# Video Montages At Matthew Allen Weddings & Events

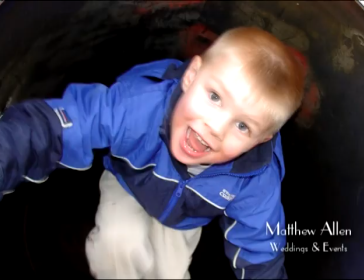(0:13)
A video montage is a great way to share your life story. It gives you the opportunity to take your guest on a journey that led up to your special day.
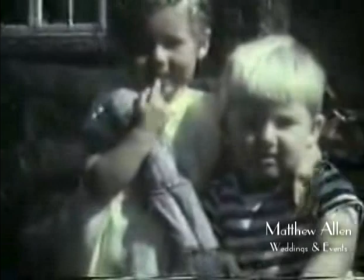(0:22)
At Matthew Allen Weddings and Events, we create montages like no other.
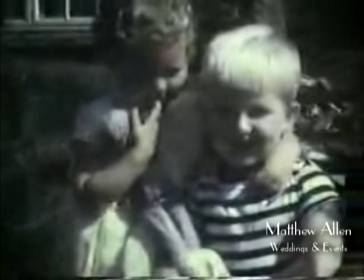(0:26)
We carefully orchestrate your life story in a way that touches each and every one of your guests.
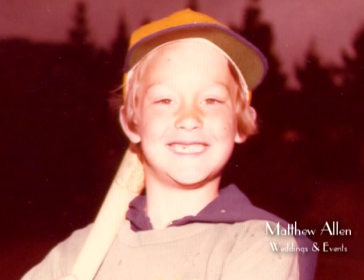(0:31)
We help illustrate all the extraordinary people in your life. Just like our entertainment, each and every montage we do is completely different.
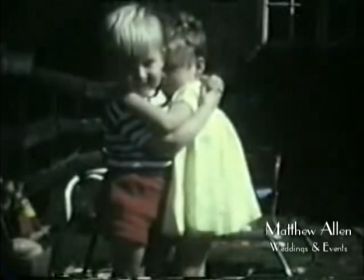(0:39)
It is built around you. We go beyond just pictures and music. We tell your story.
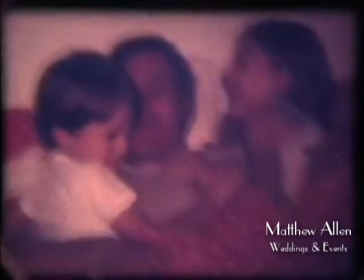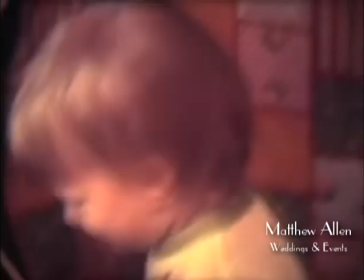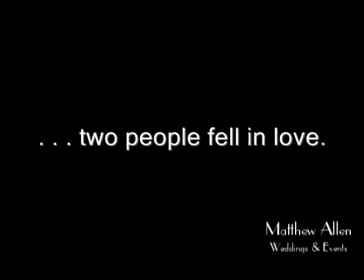(0:58)
Okay, so let's look at some examples of our video montages.
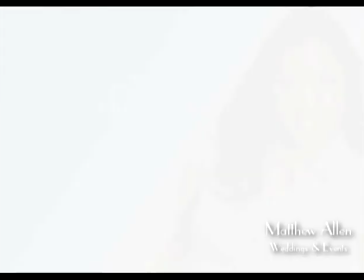(1:02)
Typically, the format you'll see is the bride growing up and then the groom growing up among all their family members.
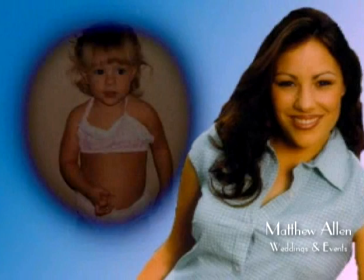(1:09)
And then, of course, shots of them together. Now, on this particular montage, in the beginning for each, the bride and the groom,
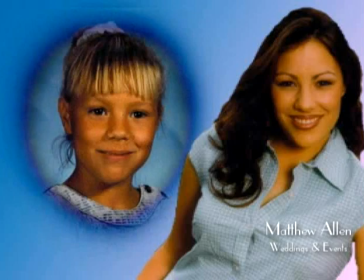(1:16)
we actually did a side-by-side overlay just so you get kind of a comparison look of from their younger to now.
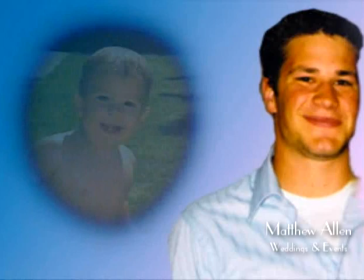(1:23)
Just kind of a neat little touch. We did it for both the bride and the groom, and, of course,
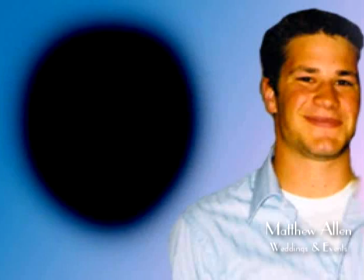(1:28)
that was just in the beginning, just to kind of kick it off before going into the traditional, you know, video montage format. But it looked really cool.
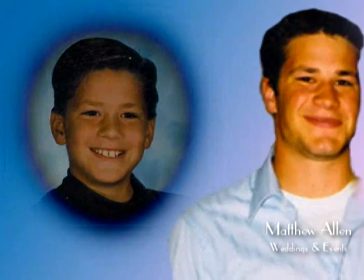(1:37) Ask for a little help from
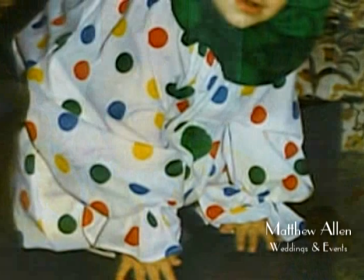(1:44) above. Send that angel down to me. Hey, I've looked all my life.
Now, your montage doesn't necessarily have to be sentimental.
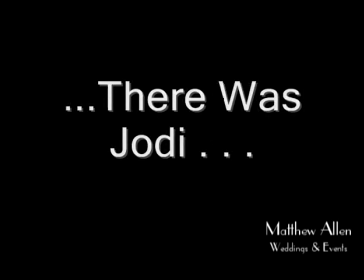(1:58)
It also could be in a more upbeat fun. Here's what we did for another couple.
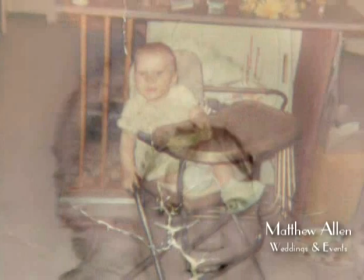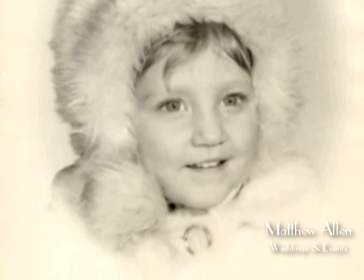(2:09)
Now, this particular couple also, they didn't get married in the States.
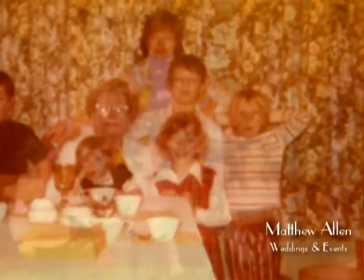(2:13)
They got married in the Caribbean, so we actually incorporated images from their ceremony that were played during the reception,
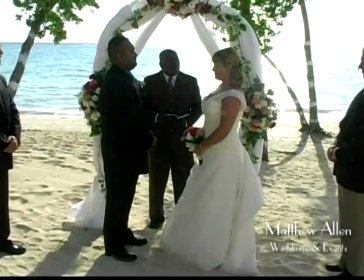(2:21)
which brought all the guests to the ceremony.
This woman.
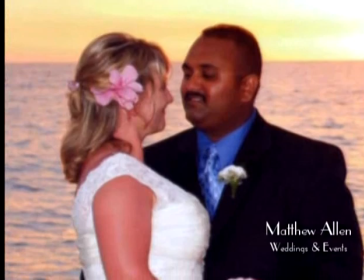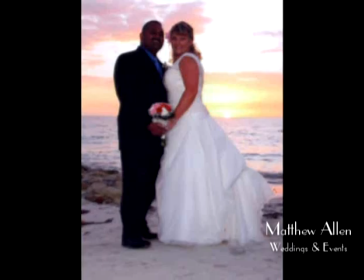(2:30)
We also included some still images from their ceremony as well, and it was a great way to have the guests connect to the ceremony at the reception.
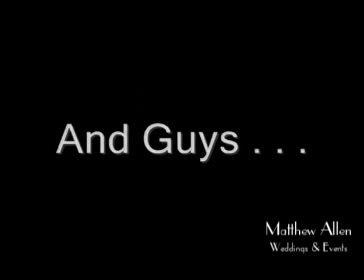(2:37)
At the tail of their montage, we included this text,
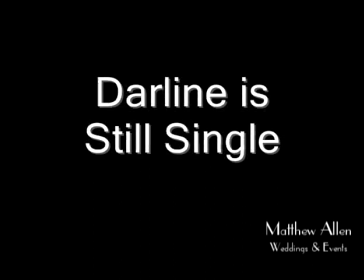(2:43)
and they wanted to add something else for a close family member. So there's a lot of opportunity there.
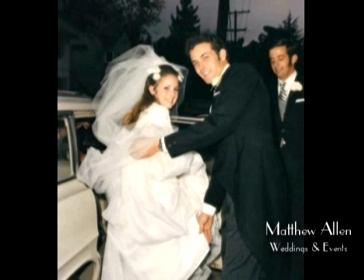(2:53)
Voiceovers are a great way to connect with your audience, but more importantly, connect with close people in your family.
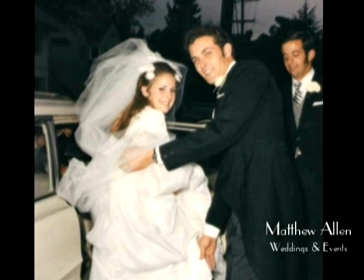(2:59) I probably can't say enough about my parents. They are probably two of the most amazing people that I've ever been around.
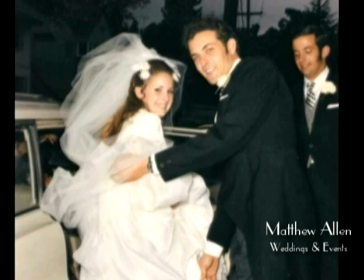(3:06) They are the most selfless people. They're always there. They let me fall for sure, but they always knew it was for the best.
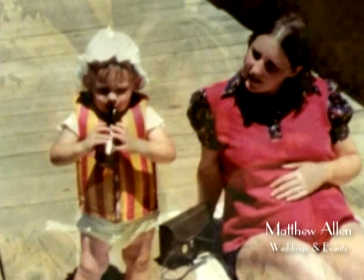(3:13) And I appreciate that now. I probably didn't at the time, but I do now. They're the best. They would give you the shirt off their back, the food off their plate if there wasn't any more to eat.
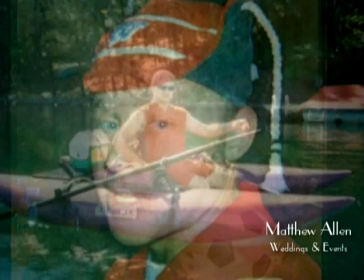(3:21) They're great. They're fun. They're young. They're just carefree. They'll party and drink the sparks right there with us.
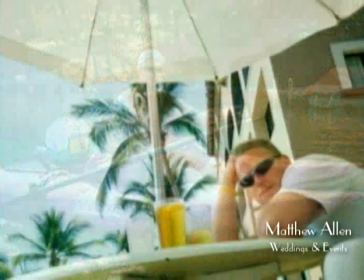(3:27) I'd have to say thank you, Dad, for the trophies that you came up with every year, even though most of them were made up and never existed.
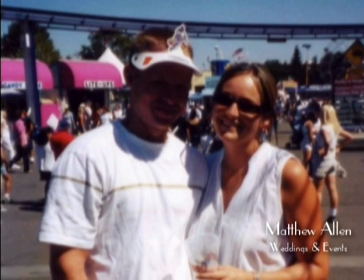(3:34) Thank you, Max, for everything that you do for me, for taking care of me, for looking out for me, to making sure that I always come first.
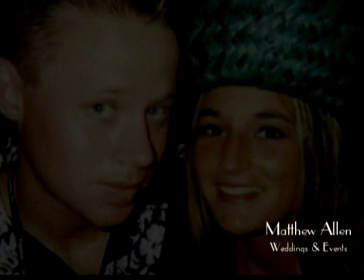(3:42) Thank you for loving me like you do. And I'm so excited to start this new adventure with you.
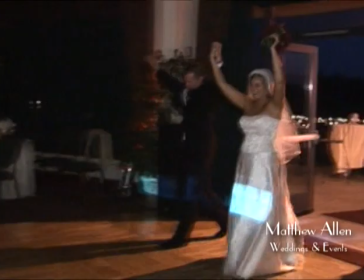(3:50) Mr. and Mrs. Baldwin.
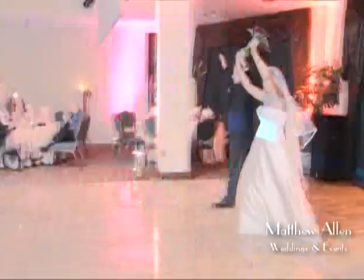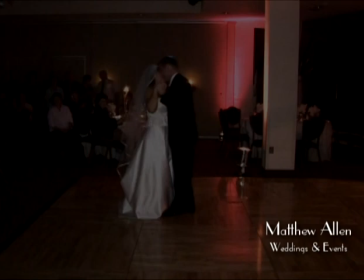For this next couple, they wanted a montage that was really unique, something that was humorous and funny and sentimental and something that the guests would always remember. So this is a montage we came up with for the introduction to their love story as well as their first dance.
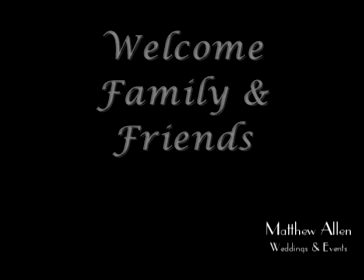(4:25) I've been planning this wedding for a year and a half, so it'll be nice to see everything put together.
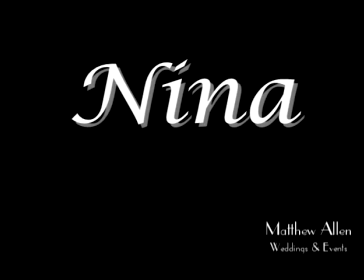(4:30) All of my family and friends meet all of his family and friends. Hopefully it'll turn out to be a really good day.
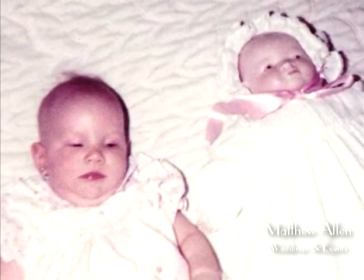(4:38) She's real sweet and a caring person. I love her to death.
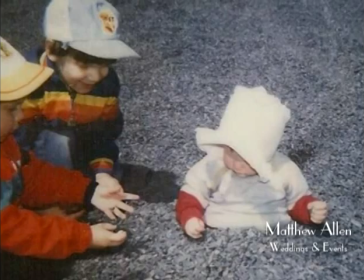(4:43) She's someone that I feel like I'm going to be with the rest of my life. No, Loves is her nickname. You would say, hey, baby.
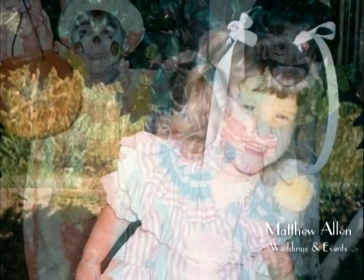(4:48) I just say Loves.
We did a lot of voiceover in this montage, and it worked really well because it connected the audience to what they were seeing.
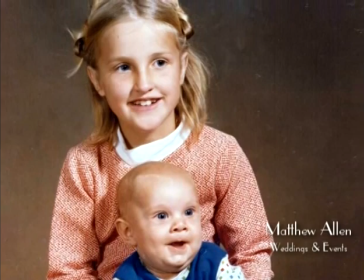(4:57) He makes me really happy, and he always makes me laugh.
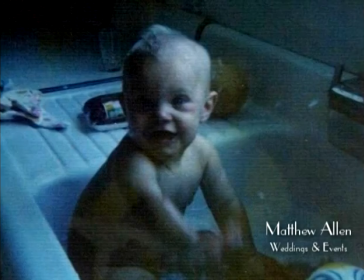(5:03) Fairy tales can come true. It can happen to you.
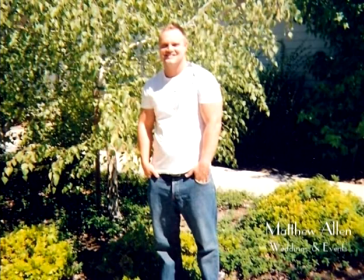(5:14) everyone loves him. My family really likes him. My friends really like him. And I think everybody's really happy that I'm ending up with such a great guy. I was madly in love with him and stalking him and wanted to be with him so badly, but I was interested, but it's the way he really says it was.
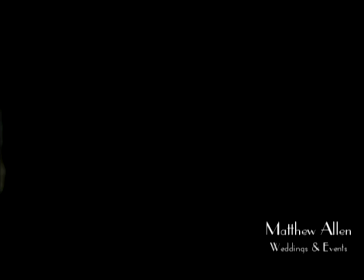(5:35) If Dirk only knew that she had always been watching him.
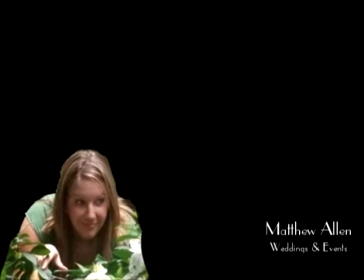(5:43)
Okay, as a guest at this wedding, you're probably wondering what is going on.
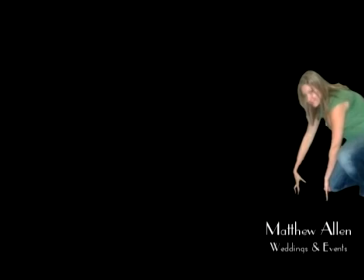(5:47)
And the story is, when we first met the couple, the groom, Dirk,
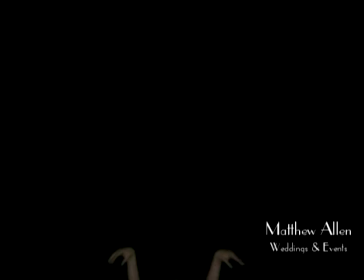(5:52)
would joke around and tease her about saying that she was stalking him and following him around, which was not true, but it was a kind of a family joke.
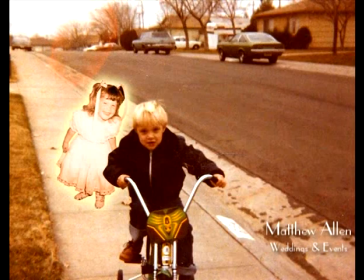(6:03)
And we decided to use this concept in a video montage, and it worked really, really well.
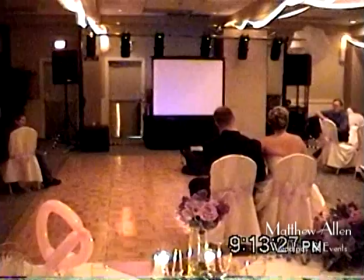(6:10)
Every frame that came up, the guests were laughing hysterically. It was so hilarious just to see their reactions.
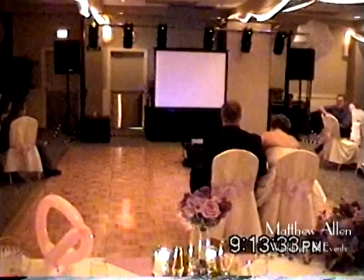(6:18) If Dirk only knew that she'd always been watching him.
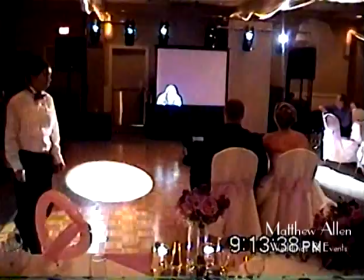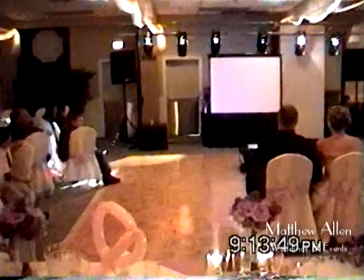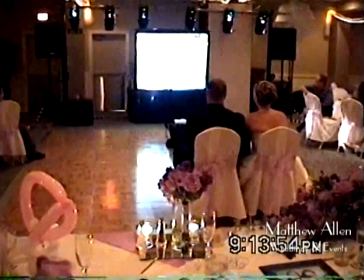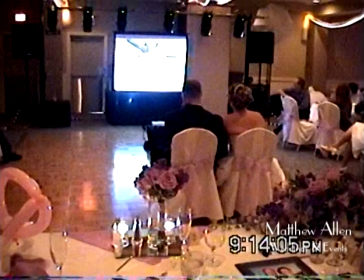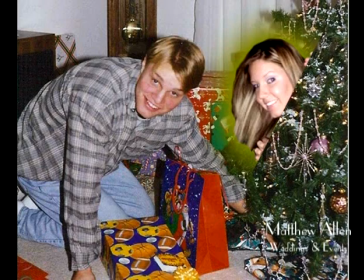(6:57)
It was a great way to entertain everybody and show their outgoing personality and how they were never afraid to be silly.
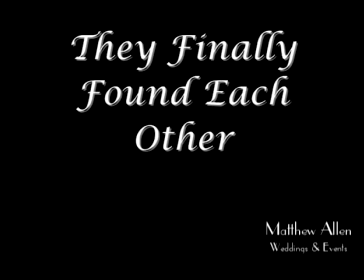(7:05)
And then within a few moments, we were able to change pace and take everybody on a journey through the feelings they had for each other.
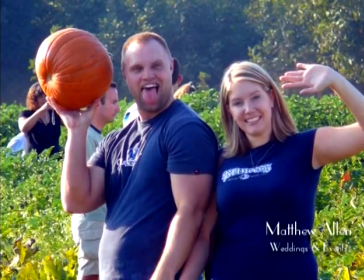(7:14) It wasn't until he got down on his knee that I realized that it was really going to be happening and he was really going to be the one forever and ever.
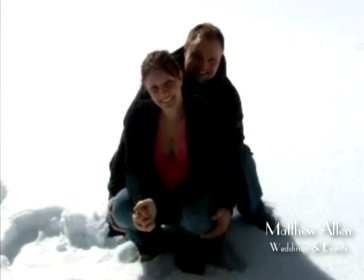(7:25) Lying here with you. Could not ask.
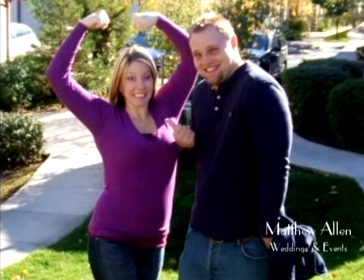(7:29)
You know, video montages give you a great opportunity to tell your story because you can share pictures and movies and letters.
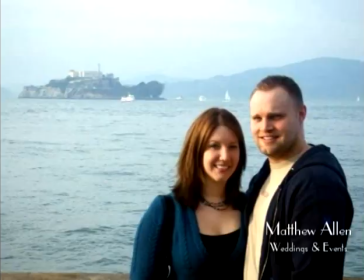(7:36)
If you have it, you can even include your wedding proposal in your wedding montage.
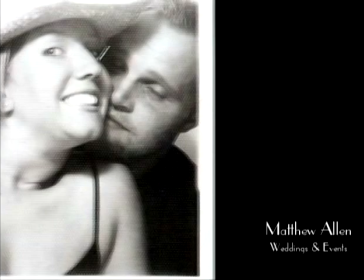(7:41)
We've even created old chat sessions of a couple that met online.
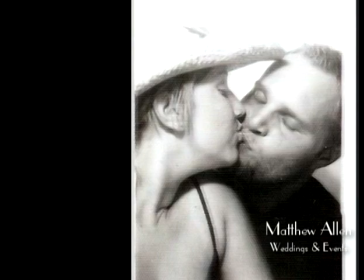(7:46)
The possibilities are endless. What's also really nice about our montages, we give you copies of it.
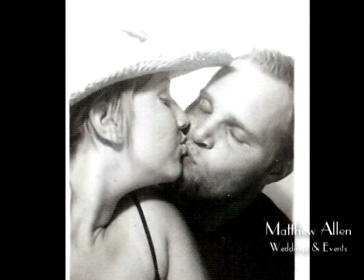(7:53)
That way you can give it as gifts to your close family members or friends.
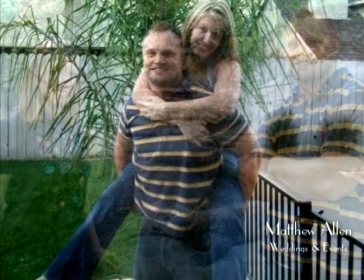(7:58)
Montages are a great way to tell your story, to share with your guest how your special day came to be.
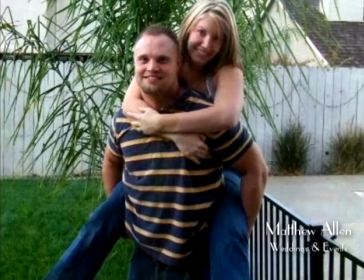(8:05)
I really recommend a video montage. It's awesome.
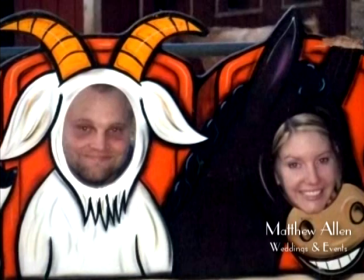(8:13) Definitely a family in the future, and like I said, hopefully a house down the road, and you know, the whole white picket fence type thing.
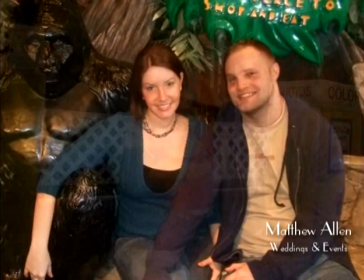(8:23) Being together, so growing old together.